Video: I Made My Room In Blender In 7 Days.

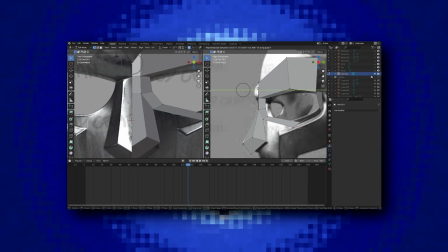This whole time of modeling the mask was nothing more than trusting the process, because yeah, the start can look pretty rough and bring down a lot of the expectations, but at the end, I absolutely loved how it looked with that retro low poly style.
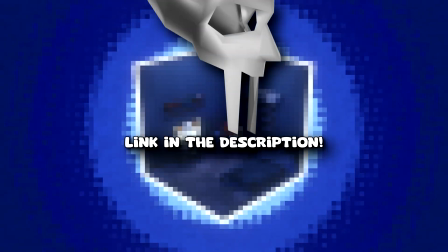If you want to use it for yourself, you can check it out at my Sketchfab, link in the description. And to close this section, I finally grasped a little bit of what geometry nodes can do.
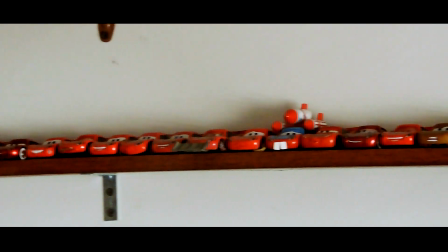Since I wanted to also replicate my cars collection in Blender, I made this model of a car,
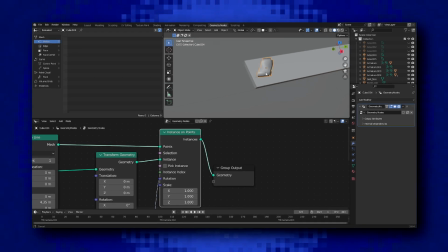and with some tweaks in the geometry nodes tab, I can not only have it as more cars down the line,
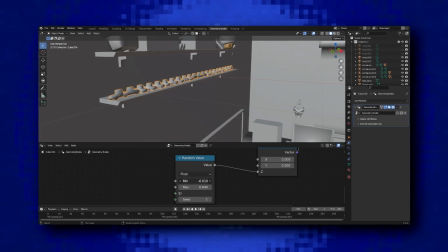but as well give each one a different rotation so that it doesn't look that perfect.
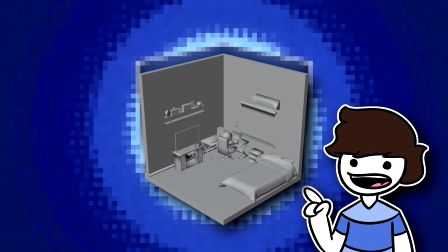So with that, we're done with modeling, and we're moving on to my second favorite part, texturing.
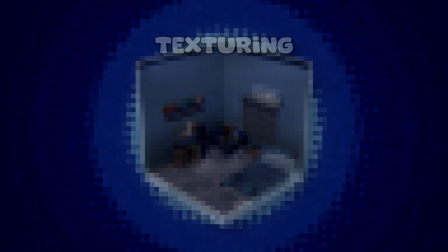But this time, we're doing things a little bit different. Let me introduce to you all to procedural textures. Oh my god. Procedural textures are a much faster way to add details into a base color in Blender.
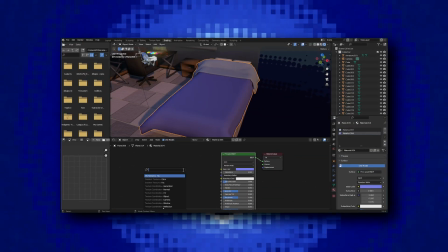Imagine you want to have a certain detail in a bed sheet? Well, boom! Now you have subtle squares in your design.
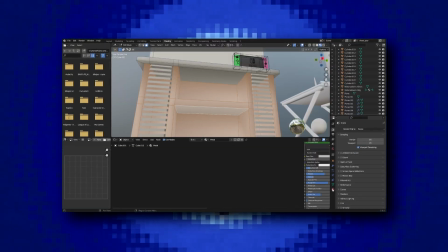Or how about adding that wood noise into a brown color? Boom!
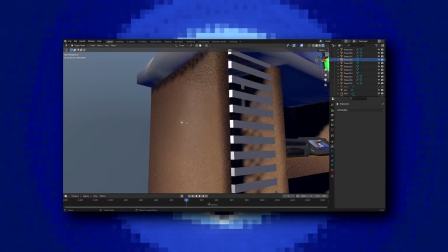A noise texture with some distortion and some roughness, and you got yourself a pretty accurate wood texture.
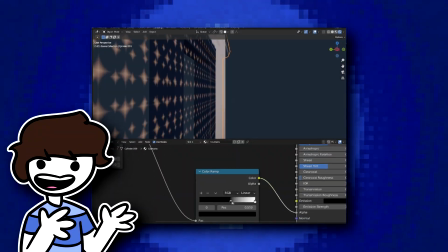And these are not exclusive to just coloring. How about doing the transparency on my blinds so that it's not completely blocked?
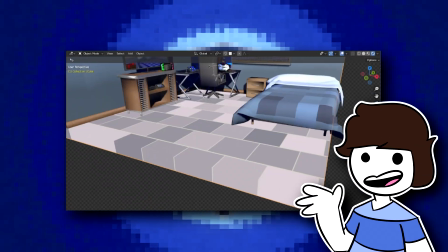Or the somewhat detailed floor being a combination of a bricks texture with some noise and a normal map so it looks somewhat realistic. Honestly, this was a lifesaver for me. I love that Blender offers this as an option of texturing my models, because I don't know about you guys,
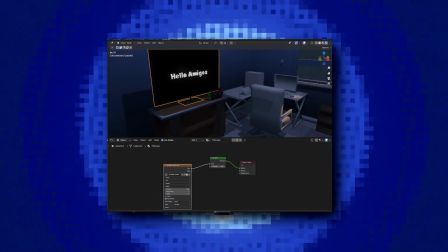but for me it's so frustrating switching between many softwares just to get a texture right.
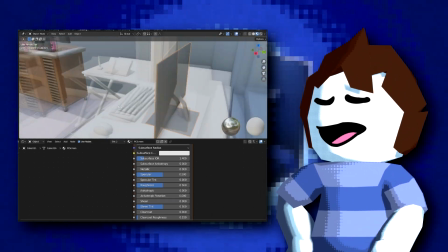And I know this is not professional and I should learn how to do proper
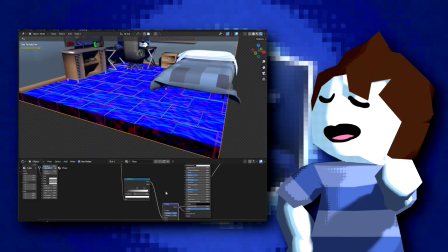texturing and learn ambient occlusion and normal maps and blah blah blah blah blah.
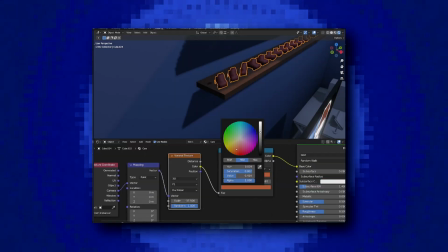Bro, I don't care, bro. This looks good to me. And it's really surprising on how far you can push these procedural textures. For example, if you see in the walls, I added a really tiny animations that happens every now and then.
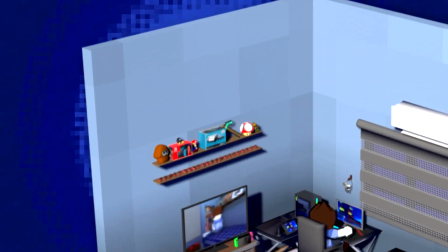You can see it right there. Did you saw it? Honestly, I don't know why exactly I added these type of texturing into the walls, but it really helps it to not just be a plain wall with a subtle gradient. Another example on how powerful the procedural materials are is the neon lights that come from the PC and the keyboard.
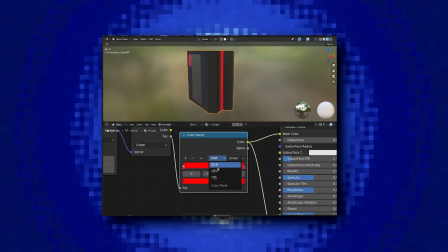Not only was a task on its own to figure out how to get a perfect rainbow that goes all throughout the PC, but it's somehow even weirder on how this can turn into a loop.
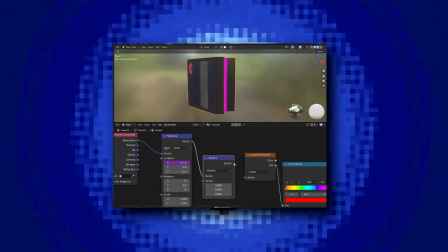Turns out, there is a node in Blender that repeats the gradient your color ramp has how many times you wanted it to repeat,
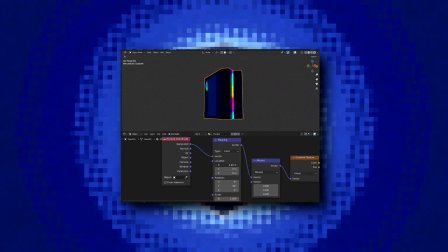and with the texture coordinate you can move it so it resembles the loop of the real life one.
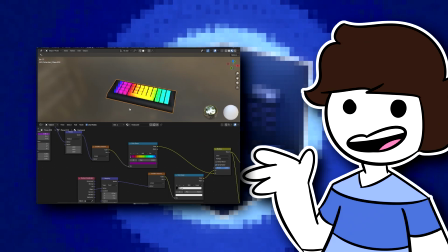Cool. And with the PC lights figured out, we replicated onto the keyboard so it has the same behavior. To finish this part, the only thing that was left was to texture the walls. Now I simply just don't want it to have a plain color with a little animation,
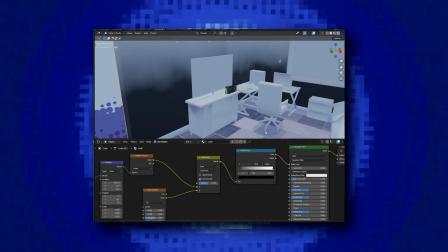so I gave it a gradient between two colors with some noise, and I think that adds more life into the final work.
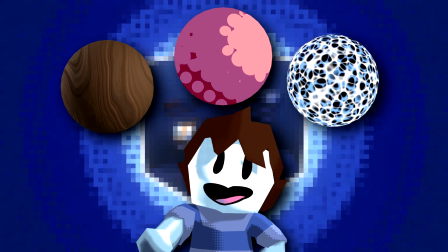Now, don't take the idea that I use procedural textures on literally everything.
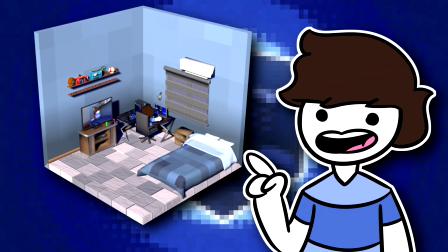There's also some parts where the base color is just fine. You can see what I'm referring to in these examples, where they tend to use flat colors with some variance here and there.
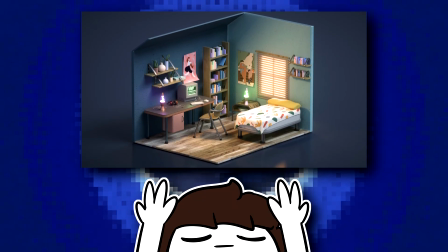These works honestly look amazing,
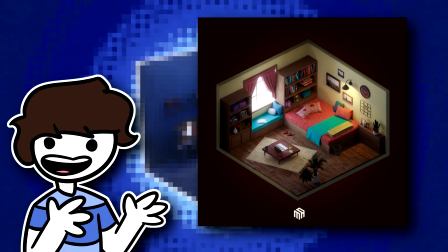and their perspective of detail is more into the model side instead of the texturing side, which is okay. Let's remember that the camera is not going to focus at those little details that sure, up close look beautiful, but from far away it's barely noticeable.
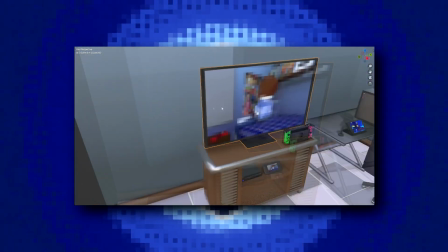So by giving the TV, the pillows,
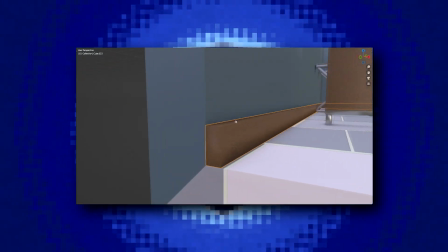and many more things plain colors with some tweaks helps balance the overly done floor or the neon lights,
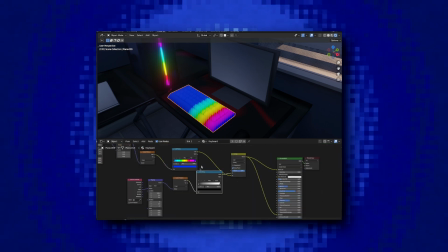and it helps more to the feeling that I was trying to achieve with this project.
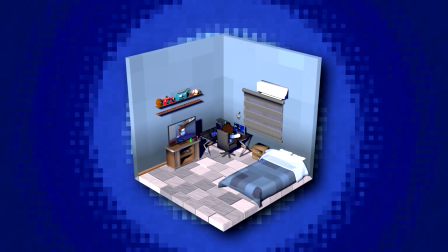So with that, texturing is done.
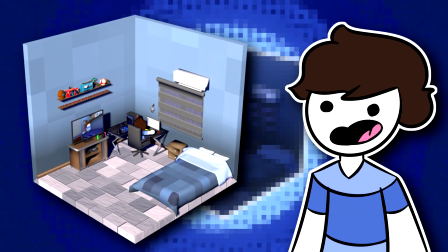Honestly, this alone shows how much I've learned from Blender since last time, and a lot of that is done by the procedural textures I've did. But there's still a final step that we have to do to make this project really pop. A new step in my Blender journey that you too should be doing when making renders. Light work. If at some point you have done work on Blender or in any other 3D software and have wondered why doesn't your piece pop out more?
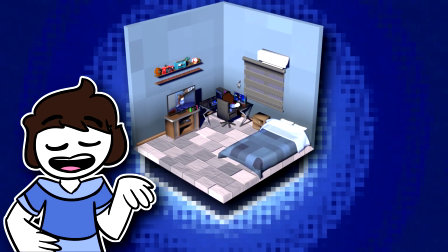If it has a clean topology and really good texturing, why does it not transmit something more?
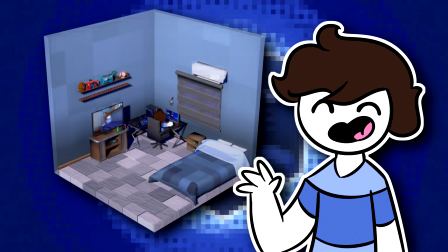Well, it's more than likely that your scene is lacking good lighting.
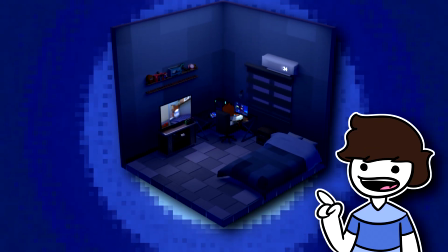Now, this is no skill that you learn overnight and suddenly become a master at it, and I assure you that this is probably a skill that is always going to have a different perspective of approaching it and not really a unique way of doing it. For my scene in particular, I wanted it to have a certain vibe of coziness, a place that you can chill out and relax,
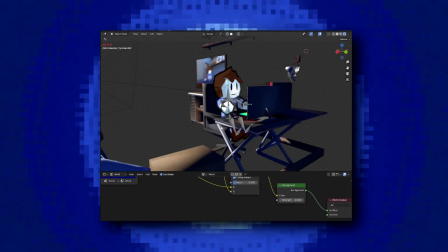a place where the low poly version of me can be seen just chilling on the computer.
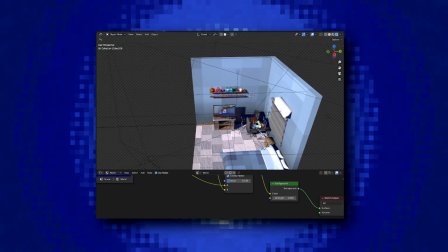So as you can see, I used an overall blue tone for the scene with a procedural background that has a special animation.
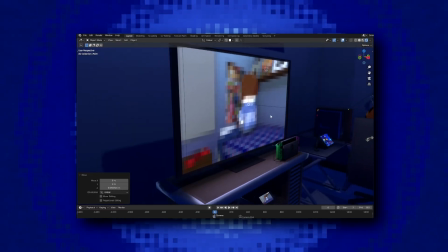I also added a light blue hovering over the room and some lights coming from the TV, the monitor, and the light from the air conditioner. I really didn't want to add more lights to this screen since I thought the emission they gave was good enough,
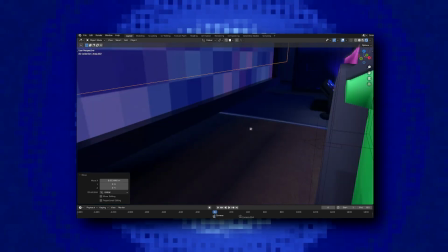but after adding the lights and seeing the shadows they created, I think it works even more.
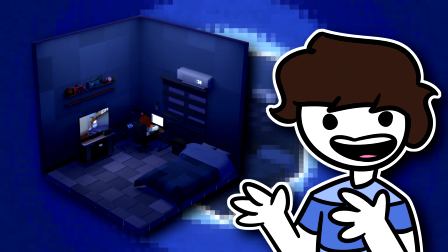And finally, the touch that gives an overall great ambience for this scene is the subtle blue fog.
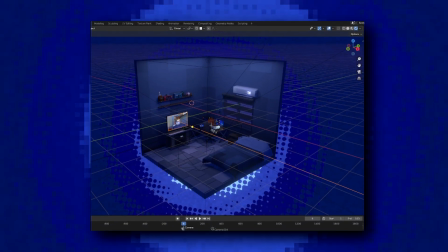It may not look like much, but honestly, it pumps a bit more of that bluish tone I wanted. So, with lighting done, it was finally time to add our final details,
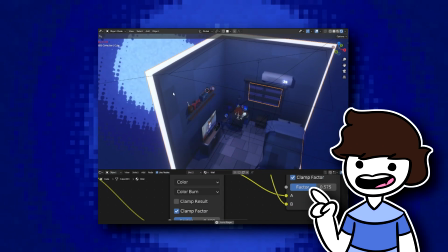which are a glowing line art for the room itself with a subtle animation, adding the rest of the stuff into my shelves,
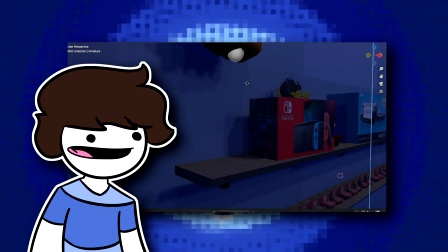which I really don't have the time to be modeling all of those plushies, so yeah, not my proudest moment.
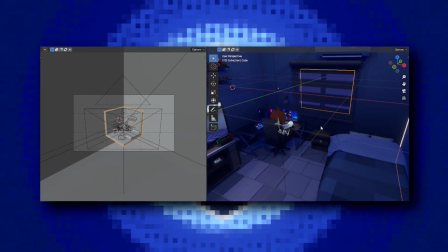Doing my best attempt at camera work, which again, I truly wanted it to resemble what I feel when I'm in my room just vibing,
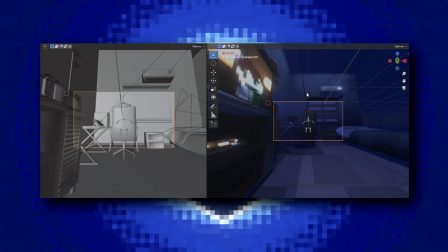but as well, capture that feeling of this room being in a retro low poly style.
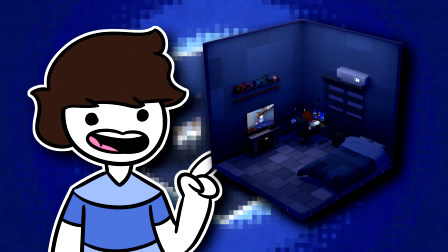But alas, you'll be the judge of that. So after modeling, texturing, lighting, and extra little details, this is the final work.
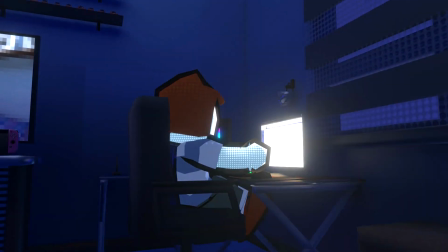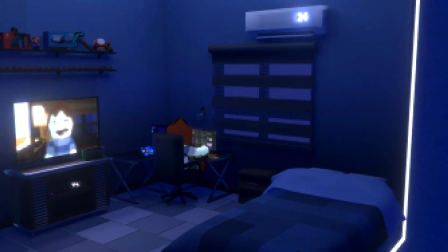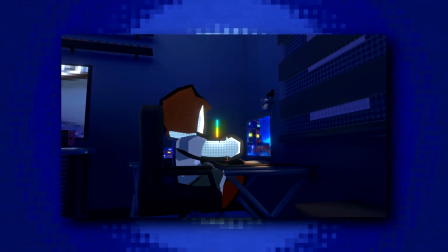What do you think? If you ask me, I think I still have a long way till I achieve what I truly want these type of projects to look like.
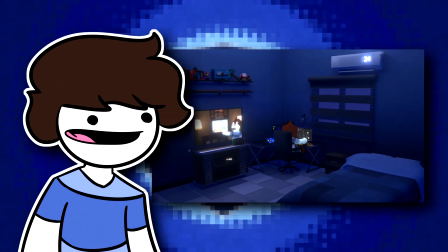Sure, I do love it and it sounds like a big jump from this, but I still think it could be better.
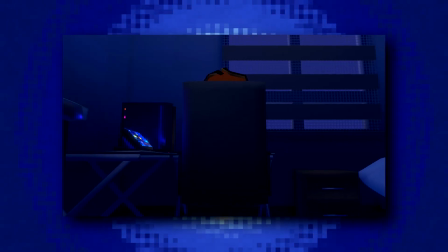I think if I focused more on having a great texture instead of doing procedural ones, I might get a different result and a better result. Nonetheless, I honestly achieved everything that I wanted with this piece,
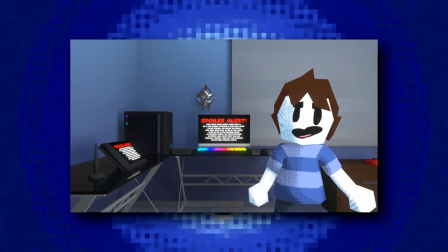and if you looked at the earlier videos, you can see that I've used many of the assets that I did with this project,
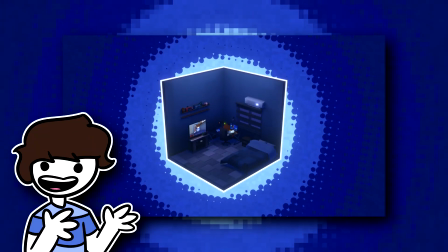and I honestly love how much the background animation helps the whole composition of this animation.
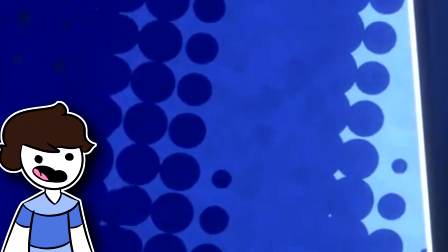Like, look at that. Whoop, whoop, whoop. Alright, that's enough.
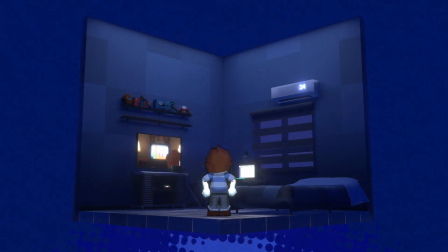So overall, I'm pretty happy of how this thing turned out.
Bro, what do you mean you're happy with this?
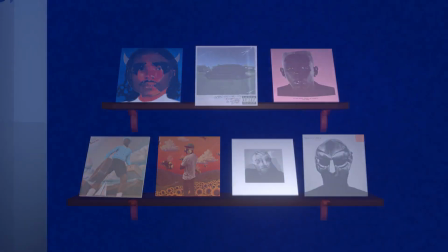Bro, there are walls missing. Where is our vinyl shelf? Where is the door for this room? I asked you for one thing, and you don't even finish it? No, wait, I'm sorry.
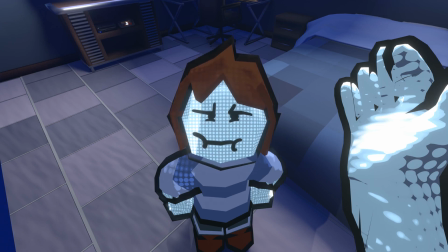No!